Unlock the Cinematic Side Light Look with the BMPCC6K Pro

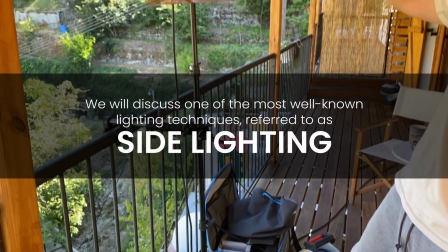(0:02)
Hi, today we will discuss one of the most well-known lighting techniques, referred to as side lighting,
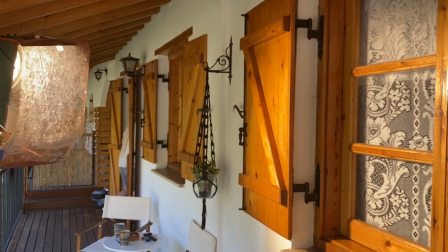(0:09)
which is utilized frequently in the lighting of classical paintings and cinematography.
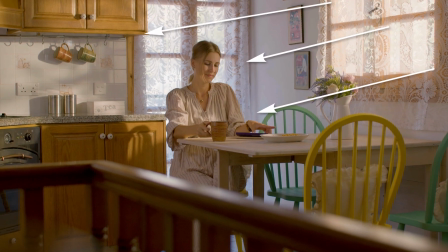(0:14)
If you can master this principle, you will consistently produce high-quality images.
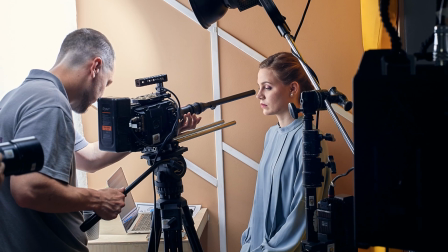(0:20)
My name is Sergey Zotov. I'm a filmmaker and DP from Cyprus, and this is our first video together with NanLite.
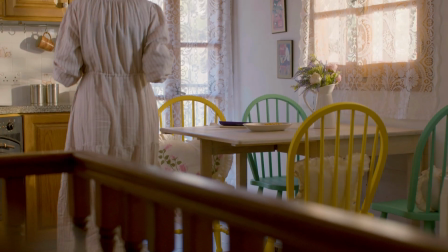(0:29)
According to the plot, our heroine woke up in the early morning, came to the kitchen, and was happy about the beautiful new day.
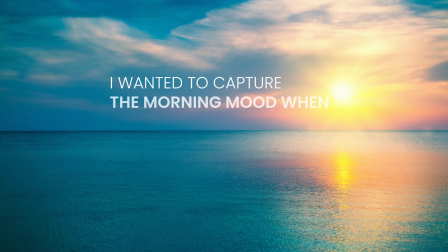(0:37)
In the scene we chose for this video, I wanted to capture the morning mood when the sun had just risen from behind the horizon,
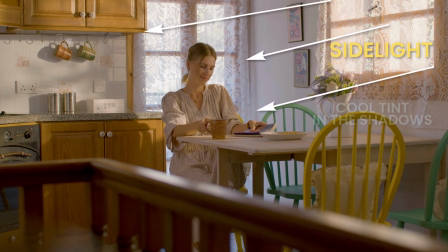(0:44)
and we see the side light with a yellowish tint, but there is still a cool tint in the shadows because of the blue sky.
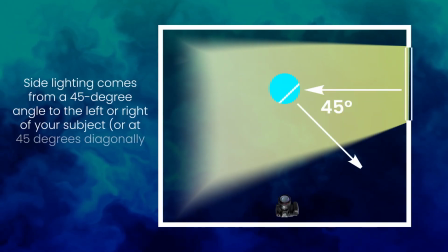(0:53)
Side lighting comes from a 45-degree angle to the left or right of your subject,
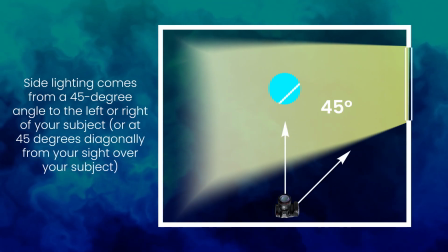(0:58)
or at 45 degrees diagonally from your sight over your object.
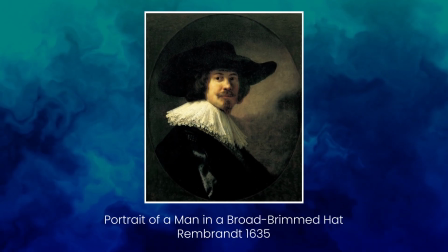(1:02)
In classical painting, the use of lateral light coming from a window or doorway was a popular lighting scheme.
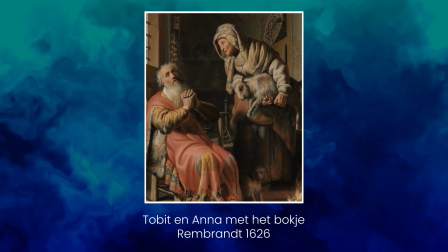(1:09)
This is because these sources of light were the only way for the artists to receive free, continuous, and controlled light for their work.
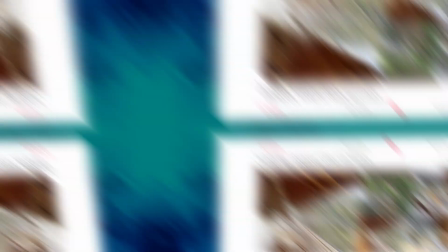(1:18)
This scheme is then carried over into cinematography. Since the budget of the production of this educational video was not big,
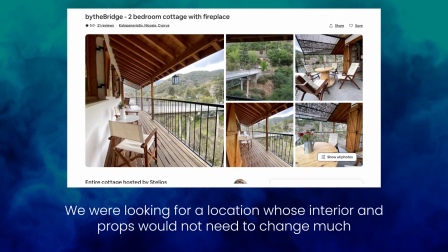(1:25)
we're looking for a location whose interior and props would not need too much change.
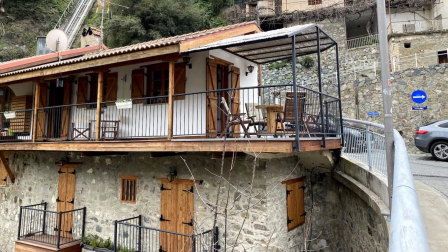(1:31)
We were looking for a location through an online platform and in the photos.
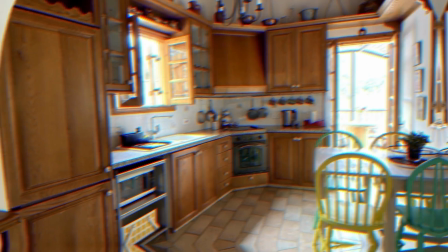(1:36)
We liked a nice and cozy cabin in the mountains, the interiors of which suited to mood and atmosphere perfectly.
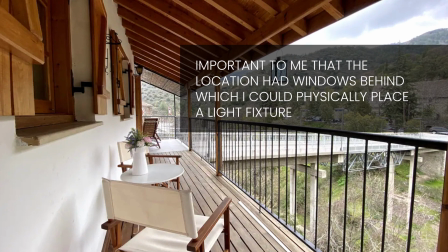(1:43)
It was also important to me that the location had windows behind which I could physically place a light fixture, putting it in the ground or a balcony.
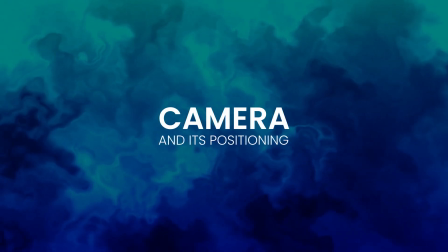(1:52)
Camera and its positioning. I shoot everything with a
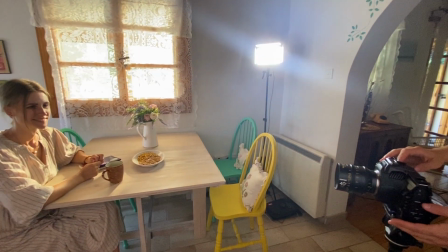(1:57)
BMPCC6K Pro and DZOFilm Vespid Prime 21 and 40mm lenses.
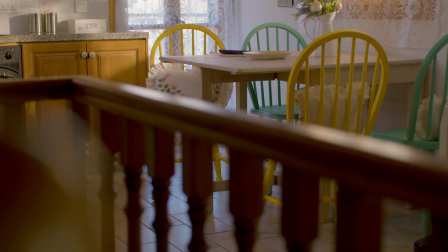(2:08)
For this warm and atmospheric shot,
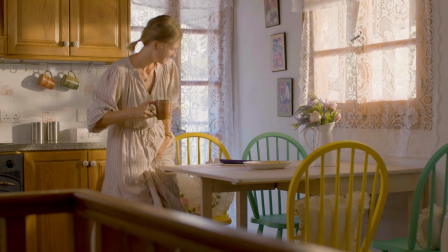(2:11)
I decided to use the 40mm lens as I wanted to compare the space around the girl to show how cozy and warm she is in that space.
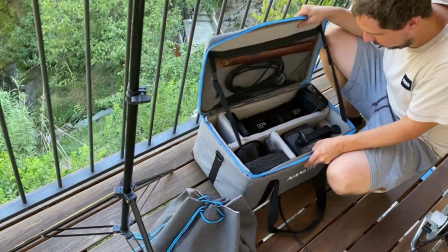(2:21)
Lighting scheme. I used the Forza 500 light fixture from NanLite as the key light source.
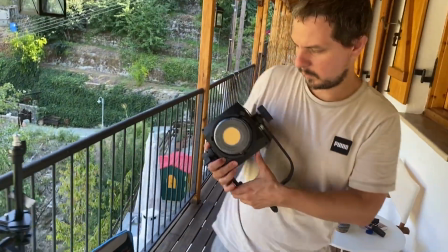(2:28)
It's a reliable LED fixture with 500 watts and a light temperature of 5600 Kelvin.
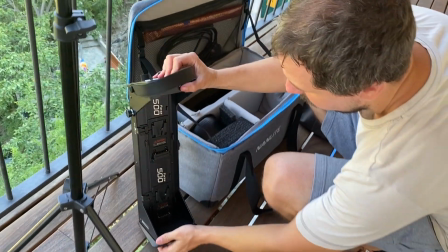(2:36)
The Forza 500 has a sensitive dimmer on its remote power supply, which I often use in my work.
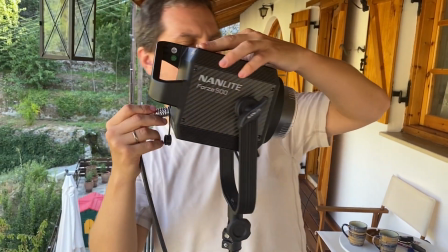(2:45)
So I mounted this LED fixture outside my window to create the illusion of the sun rising.
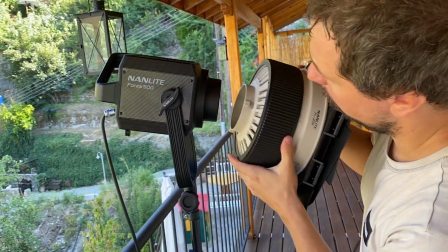(2:52)
I also used the optional NanLite Frenzel lens FL20G to focus the beams on the object being illuminated.
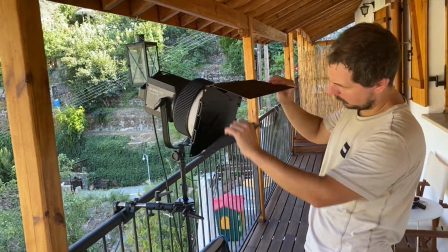(2:59)
Since 5600 Kelvin is a pretty cold light, it was not suitable for creating warm sunlight.
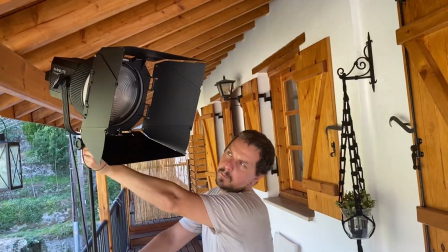(3:08)
In order to bring temperatures of the light down to 3800 Kelvin, I applied one layer of CTO gel.
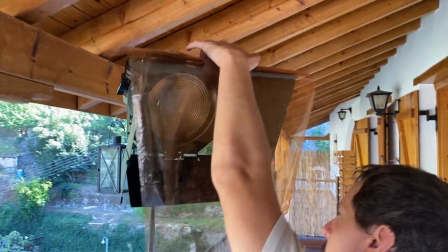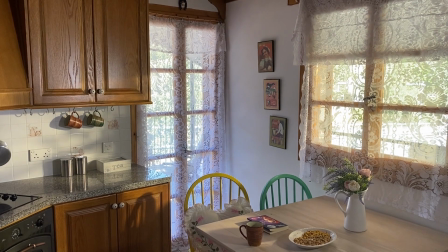(3:22)
With the appliance power at 80%, I got a great key light on the actress's face,
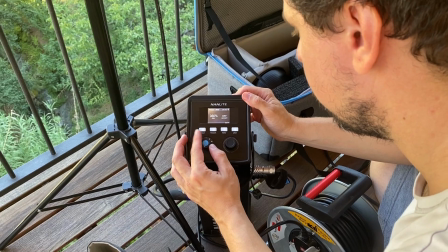(3:27)
but the contrast between the key side and the fill was quite large.
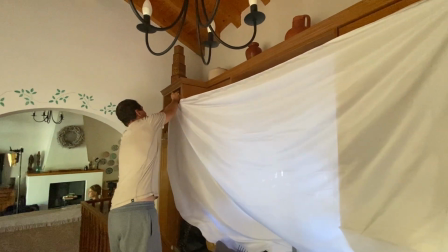(3:32)
I wanted to reduce it, and for this, I placed a white reflective fabric on the opposite side of the window inside the room.
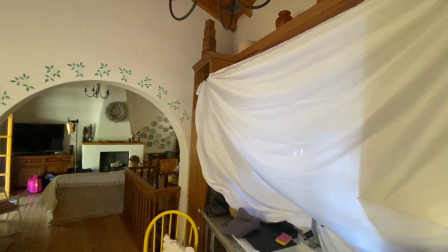(3:39)
However, the amount of light was still not enough. Then I added a small LED panel with a soft light,
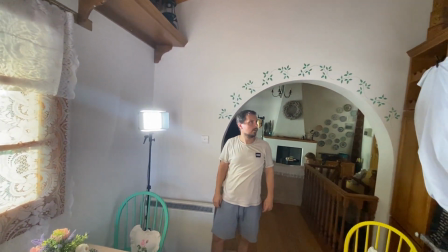(3:46)
so its light beam was additionally diffused by reflection from a white fabric too.
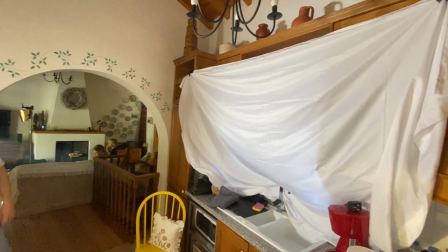(3:51)
And the result was excellent.
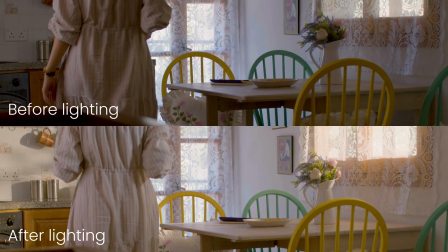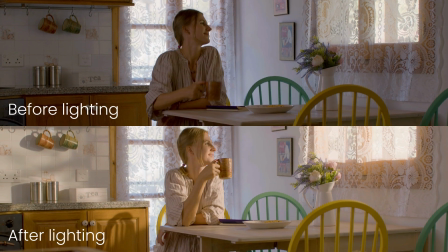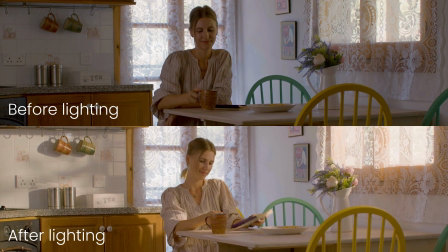(4:04)
Thanks for watching. We look forward to your comments and likes. Subscribe to the channel and see you soon.